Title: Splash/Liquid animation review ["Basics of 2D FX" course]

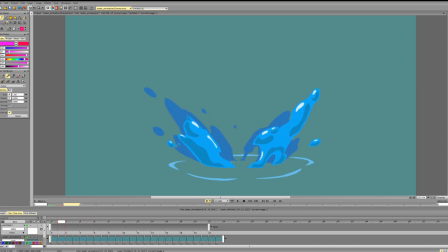[4:02]
So it would make sense to have something like 1, 2, 3, 4, 5, and accelerate on the way down instead of accelerating while we're still just starting out on the animation.
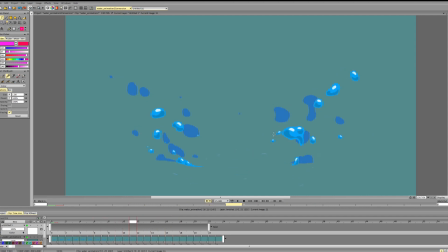[4:21]
So that's one thing. That's the second thing. Aside from that, what else can I say? We have 2 shapes here, and they exactly the same size.
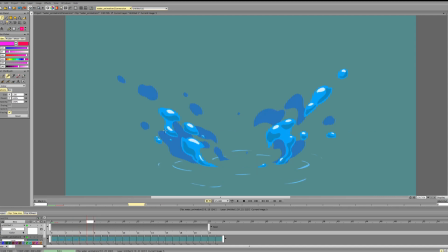[4:41]
And after they're the same size from this frame to this frame, and then this part of the shape kind of disappears into nothing, and we're left with 3 shapes
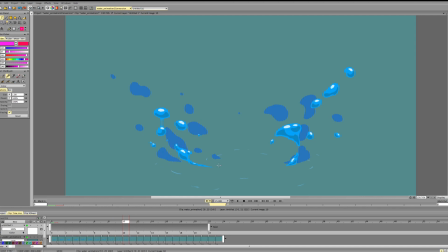[4:57]
with similar spacing and similar position. So it would be nice to differentiate these two shapes in size, or maybe just indicate the bigger mass here.
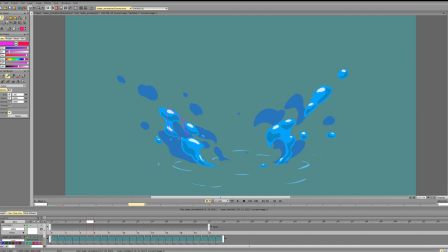[5:16]
And overall, it would be nice to have a bigger mass at this frame and forward here so that it complements smaller masses. Because right now, as I said, we tend to have a similar sized shapes in the same place.
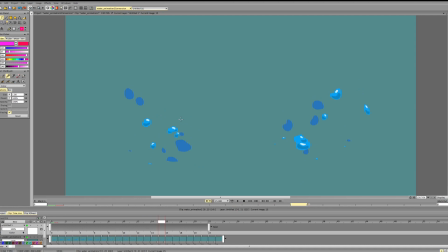[5:37]
So 3 shapes here, all very similar in size. Then we break it up a bit, and that helps it. But we can definitely have more variety.
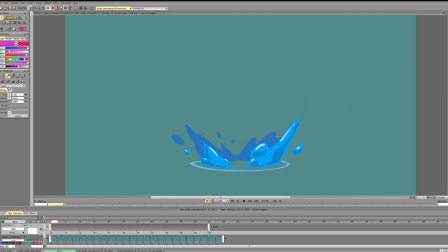[5:52]
So some notes on the curves. So we go 1, we go 2. See, we change direction. Change direction, go here, and then we suddenly change direction again.
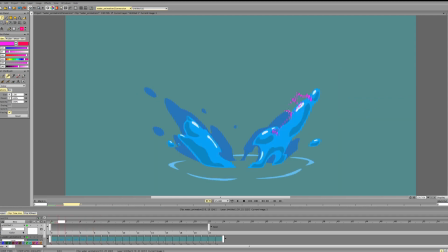[6:08]
So 1, 2, then 3, then 4, then 5, then 6, then 7, and again, as I said, you tend to do very steep decline.
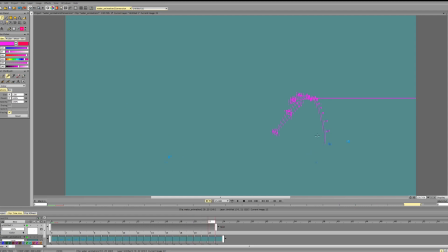[6:25]
But here it matches the incline at the start, so the only thing that we need to do is to change the position of these 2 frames.
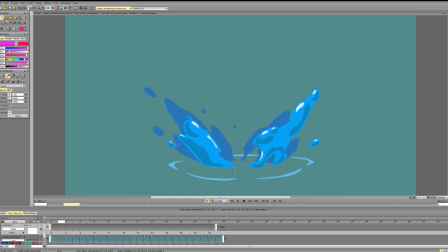[6:41]
So the note about these parts and the stuff divided in halves is the same. So thing is that we divide the shape in half right from the start,
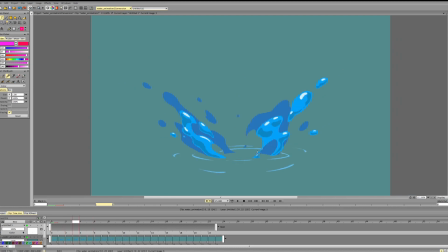[6:55]
and this makes the design a bit more repetitive because at this moment everything breaks in half. And where we have 2 elements on the sides, and this makes it a bit more flat because we don't have
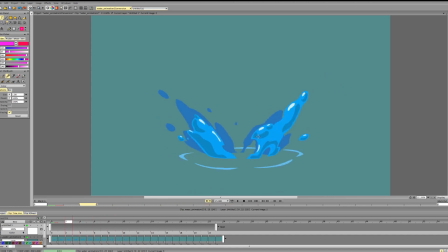[7:14]
so much to work with in terms of showing the size. So it's also one thing to consider if we want to animate a splash in perspective,
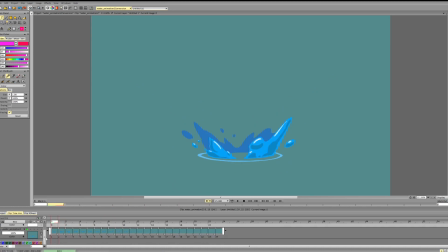[7:27]
and if we're aiming for more kind of volumetric animation, it would be nice to show that particles are not just going in a straight line to the side,
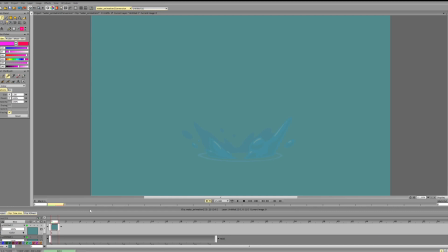[7:42]
they can go in all kind of angles. So for example, if we're actually animating a splash in perspective, these particles will go to the camera, have particles going away from the camera. And what does this mean?
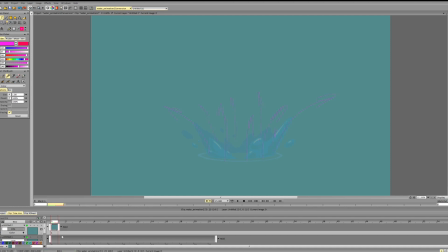[8:00]
So I'll use this as a guide and just animate a couple particles without much context. So let's see.